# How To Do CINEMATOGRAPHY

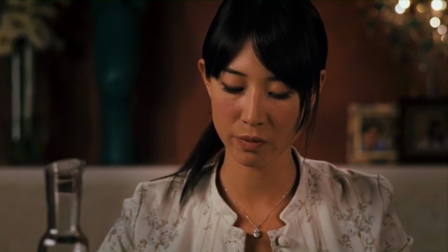29:03 If you watch carefully, the coverage of the male character starts in close-ups and slowly gets wider.
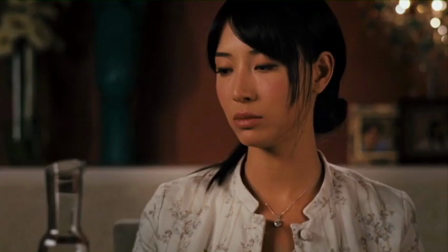29:09 Taking the silent treatment a little far, aren't you?
While the coverage of our actress starts wide and gets tight.
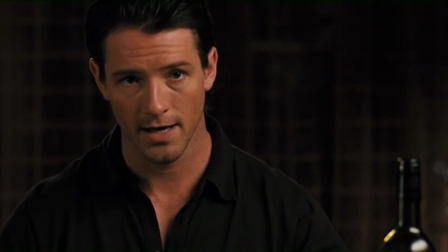29:20 Ling?
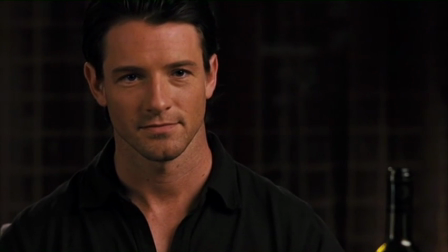29:25 Mr. Travis? Could you put some music on, please? The conversation is a bit lacking.
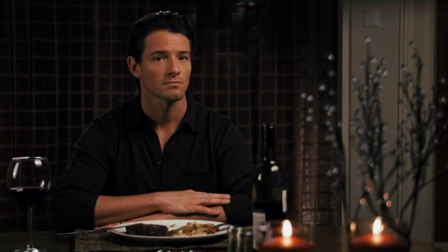29:31 I don't want any music.
The frame size helps illustrate a power shift between these two characters.
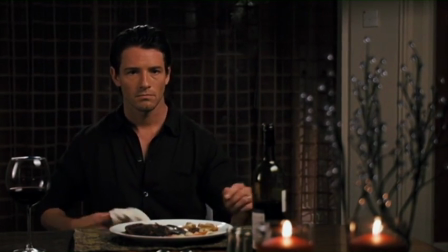29:37 So as you can see, using frame size to help tell the story can be very powerful. Our next C in cinematography is composition.
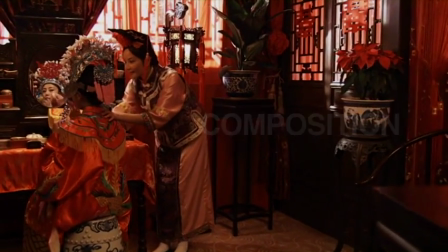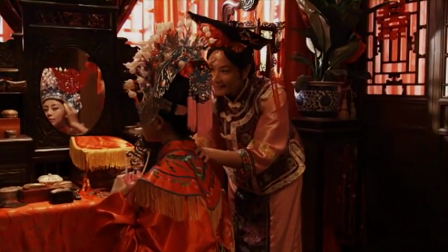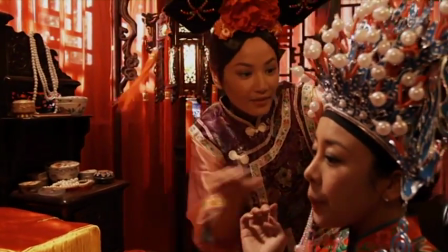29:58 Composition is simply the arrangement of the subject and the action within the frame.
没时间了，新娘，快点！ 我去开。
Now, one of the rules that we apply in composition is something that we call the rule of thirds.
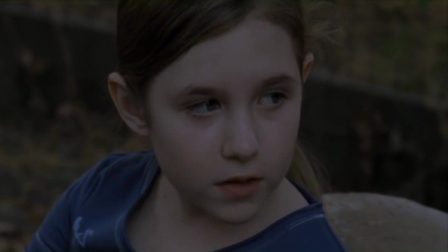30:14 In the rule of thirds, you want to allow not more than 2/3 of the frame for the action of the subject
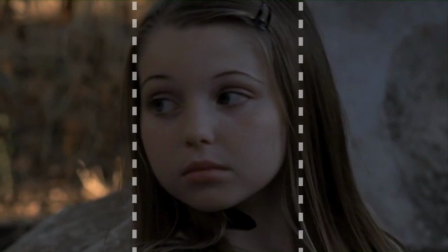30:21 and 1/3 of the frame for something we call leading space.
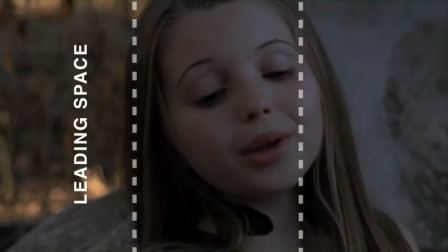30:26 Now, the leading space is something that helps establish the direction in which the action is going.
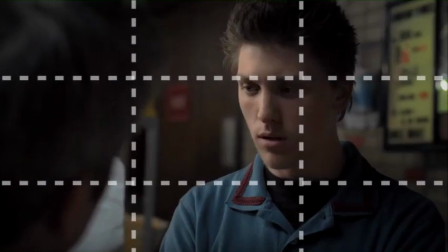30:31 Then, we want to divide the frame horizontally into thirds, and at the point where the lines intersect,
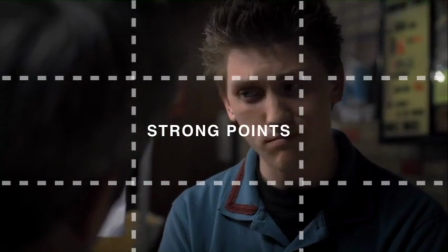30:37 those are our strong points, and we use those for composing the shot.
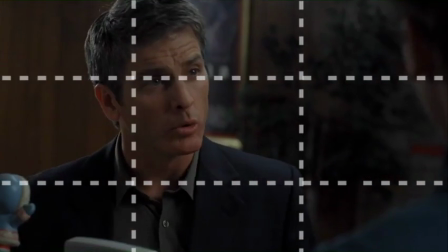30:42 Generally, we want to frame the eyes at the strong points, and it helps us to compose the shot and balance the frame. Sometimes to achieve that, it becomes quite a challenge for the operator because you have to work around what we call bogeys in the frame. For instance, if you zoom out, you'll see some of the obstacles that we have to work with: the microphone, the C or century stand within the frame. Now, if we zoom back and recompose our shot, we find that keeping up with the action a lot of times requires the camera to always be moving and trying to keep up with what's going on, something I call ABC, always be composing.
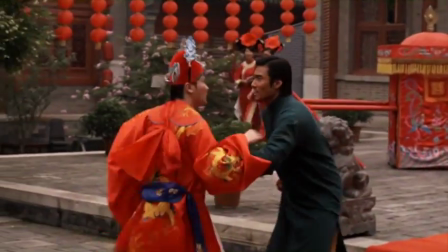31:21 That means if the action goes to the right or to the left, you have to quickly make a decision as to how you want to compose the shot.
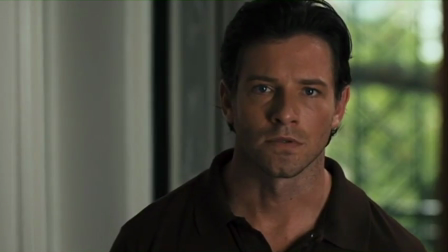31:32 Oh, God.
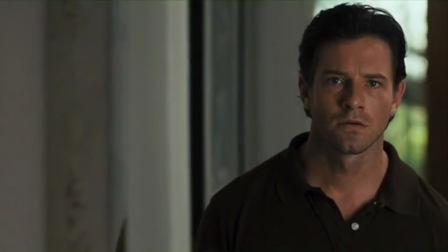The tricky part about a reflection shot is that because of the angle,
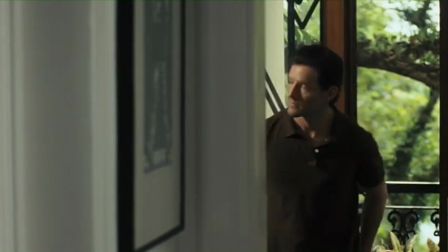31:46 the specific angle of where the lens has to be and the actor has to be to
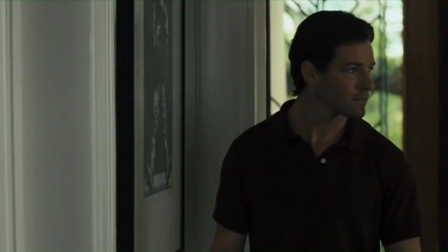31:52 see the reflection and not see the camera at the same time makes it very hard.
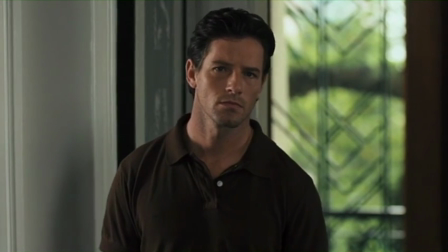31:59 You have to put down very specific marks for the actor and very specific marks for the camera.
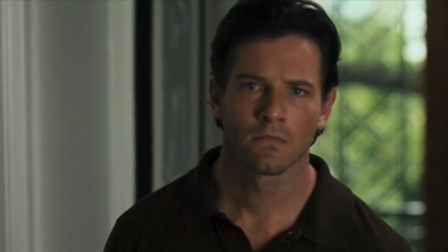32:05 Moving just a little bit 1 inch to one way or another either puts the actor out of the reflection of the mirror or puts the camera into the reflection of the mirror.
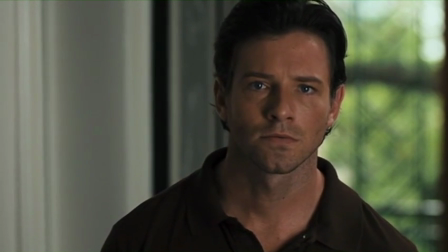32:14 So framing and composition standpoint, that's the trickiest part. We want to move on now to our next C, which is cutting. Cutting is something that is very important, and essentially it involves all of the other 4 C's of cinematography. So if you study the other 4 C's of cinematography and apply all of the principles and things that we've learned up to this point,
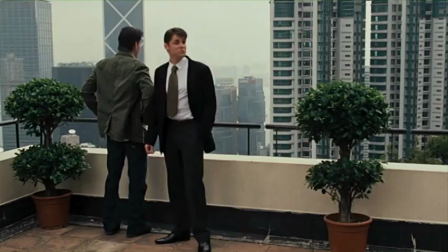32:51 then cutting is something that will be very easy for you. See if you can find what's wrong with this cut.
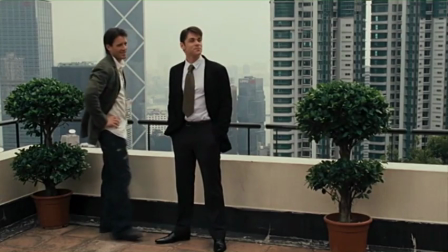33:00 Did you see the mistake? In the first shot, the actor has both hands on his waist.
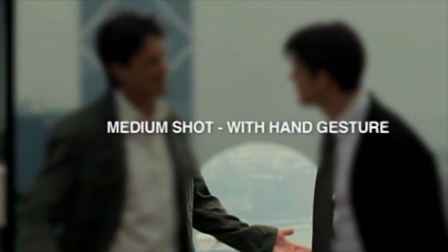33:06 In the closer shot, both hands are raised in the air, creating a mismatch in action.
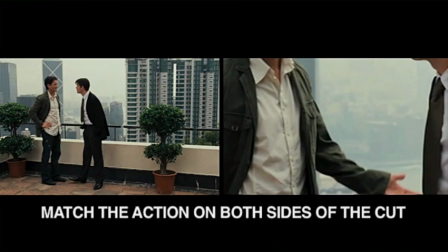33:12 It's important that you match the action on both sides of the cut.
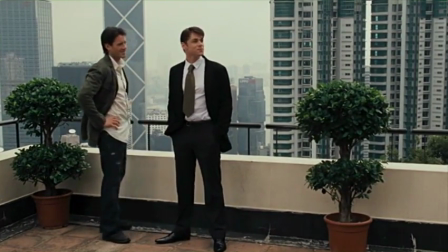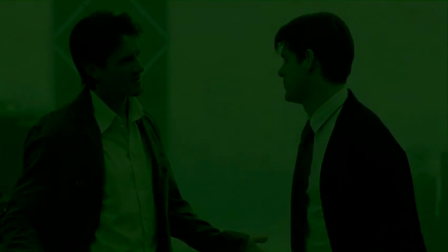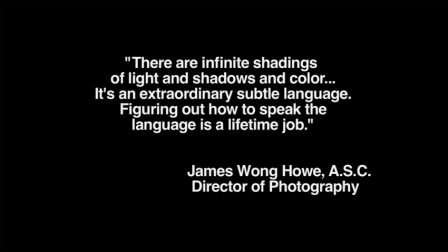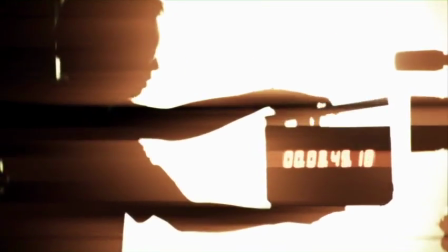One of the things that you find that can be kind of strange with if you have anybody that's a cinematographer that works with light. I mean, we're visualists, and in the middle of a conversation, sitting in a restaurant talking to someone, while you're talking, and you find yourself staring at someone really strange, and them looking back at you and saying, "What are you looking at?" And you say, "Well, I'm just looking at how the light's hitting you at this very moment. It's very interesting how the light's hitting you." So you put that in your memory banks because it's a look that you want to recreate sometime. Really, the basics of being a DP and the rules that are involved are only technical, but while you're bound by some of the physics of what we do, there are no other rules. So there's no right way or wrong way to light a film. It's just about creating the right look and feel for a project. Exteriors are difficult for DPs because we're control freaks. We want everything to be exactly how we want it.
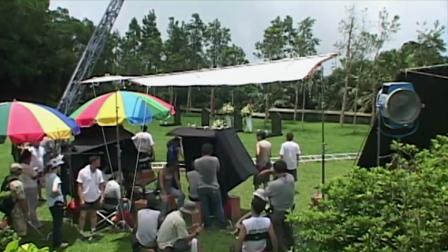34:54 Unfortunately, the sun constantly moves. There's clouds. You can't control it.
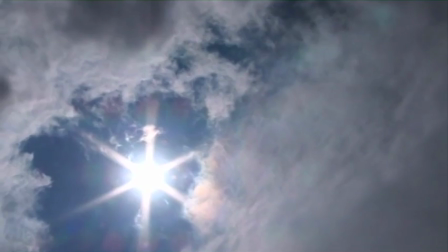35:00 So most of what you're doing outside in an exterior is augmenting what you
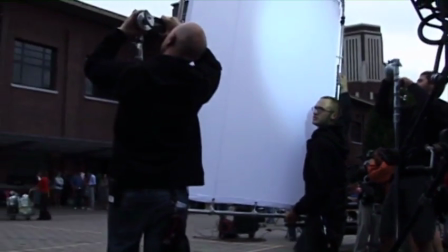35:05 have and making it try to work for you. One of the best tools for exterior lighting is the soap.
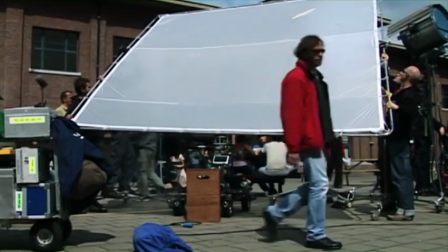35:11 By putting a silk over the actors, we're able to soften the very harsh sunlight as well as fill in some of the dark shadows.
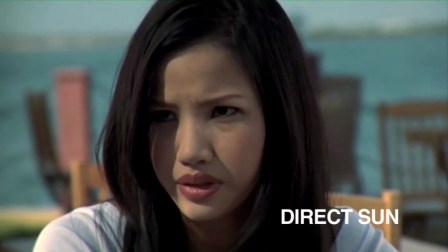35:18 Here's a great example. See how the direct sun is casting unflattering shadows?
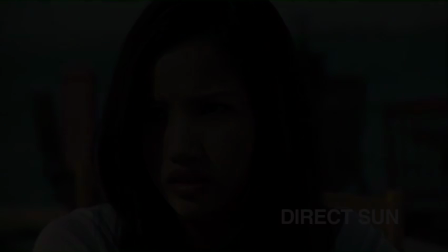35:23 Here's the same shot with the silk.
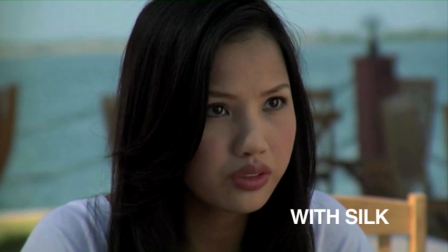35:25 While it's still a very naturalistic look, we've eliminated the harsh sunlight and deep shadows and created a much more flattering lighting setup. It's all about being able to control the environment, or working in an environment where you have control over the look that you want.
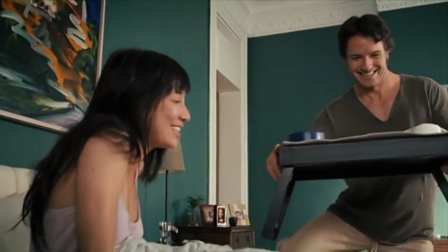35:45 Because the camera works a little differently than our eyes, we rarely can use just the natural light on a practical location.
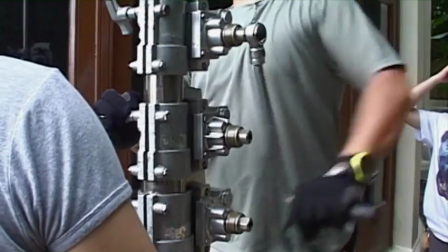35:52 You generally need to add to it, and on stage you need to create it all yourself.
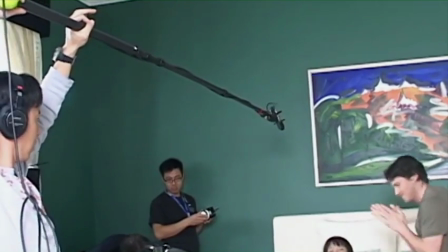35:55 But no matter which situation I'm in for a daytime interior, all I'm trying to do is replicate a natural-looking lighting source while still making it work for the camera. One of the ways to control that is for you to supply your own light. So that's where you are in a controlled environment,
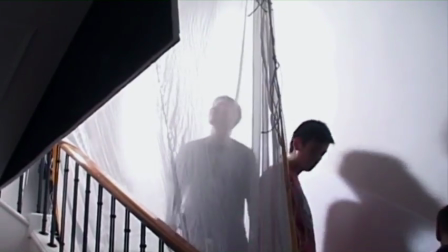36:14 and by lighting it with your lights and using your own source of lighting, you can control and you can keep that look consistent. When you're looking at a scene and there's something about it you don't like, maybe there's an overall brightness of the scene that you don't like, you look at all the different factors that make up that brightness. If it's an HD shoot and you're looking at the monitor and it's just overall too bright, adjusting the aperture might be your best bet.
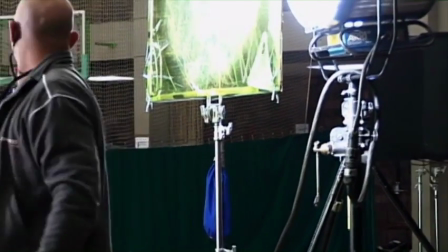36:40 But if it's only a particular area of the frame that's too bright,
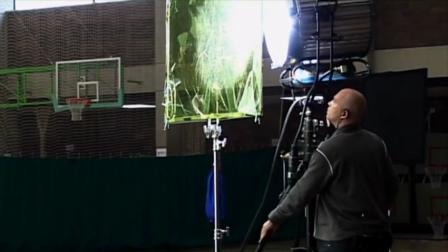36:44 adjusting the lights or whatever the source is, adjusting that will take down just that area of the scene instead of overall. Shooting night scenes as a DP is great because it's like working on a stage. You start with nothing, and the only things you can see are what you want people to see.
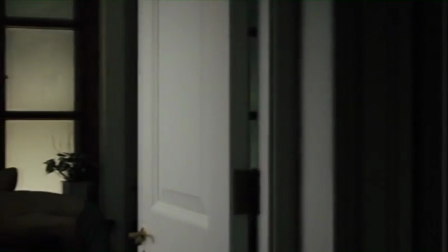37:04 For a DP to have that kind of control, that's exciting. Making it realistic, that's the challenge.
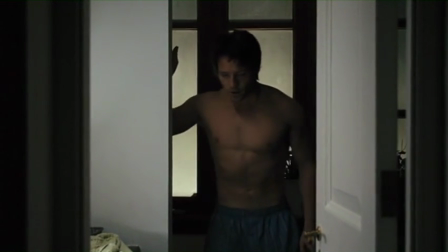37:13 You know, I've read so many scripts that say it's pitch black and you can't see anything.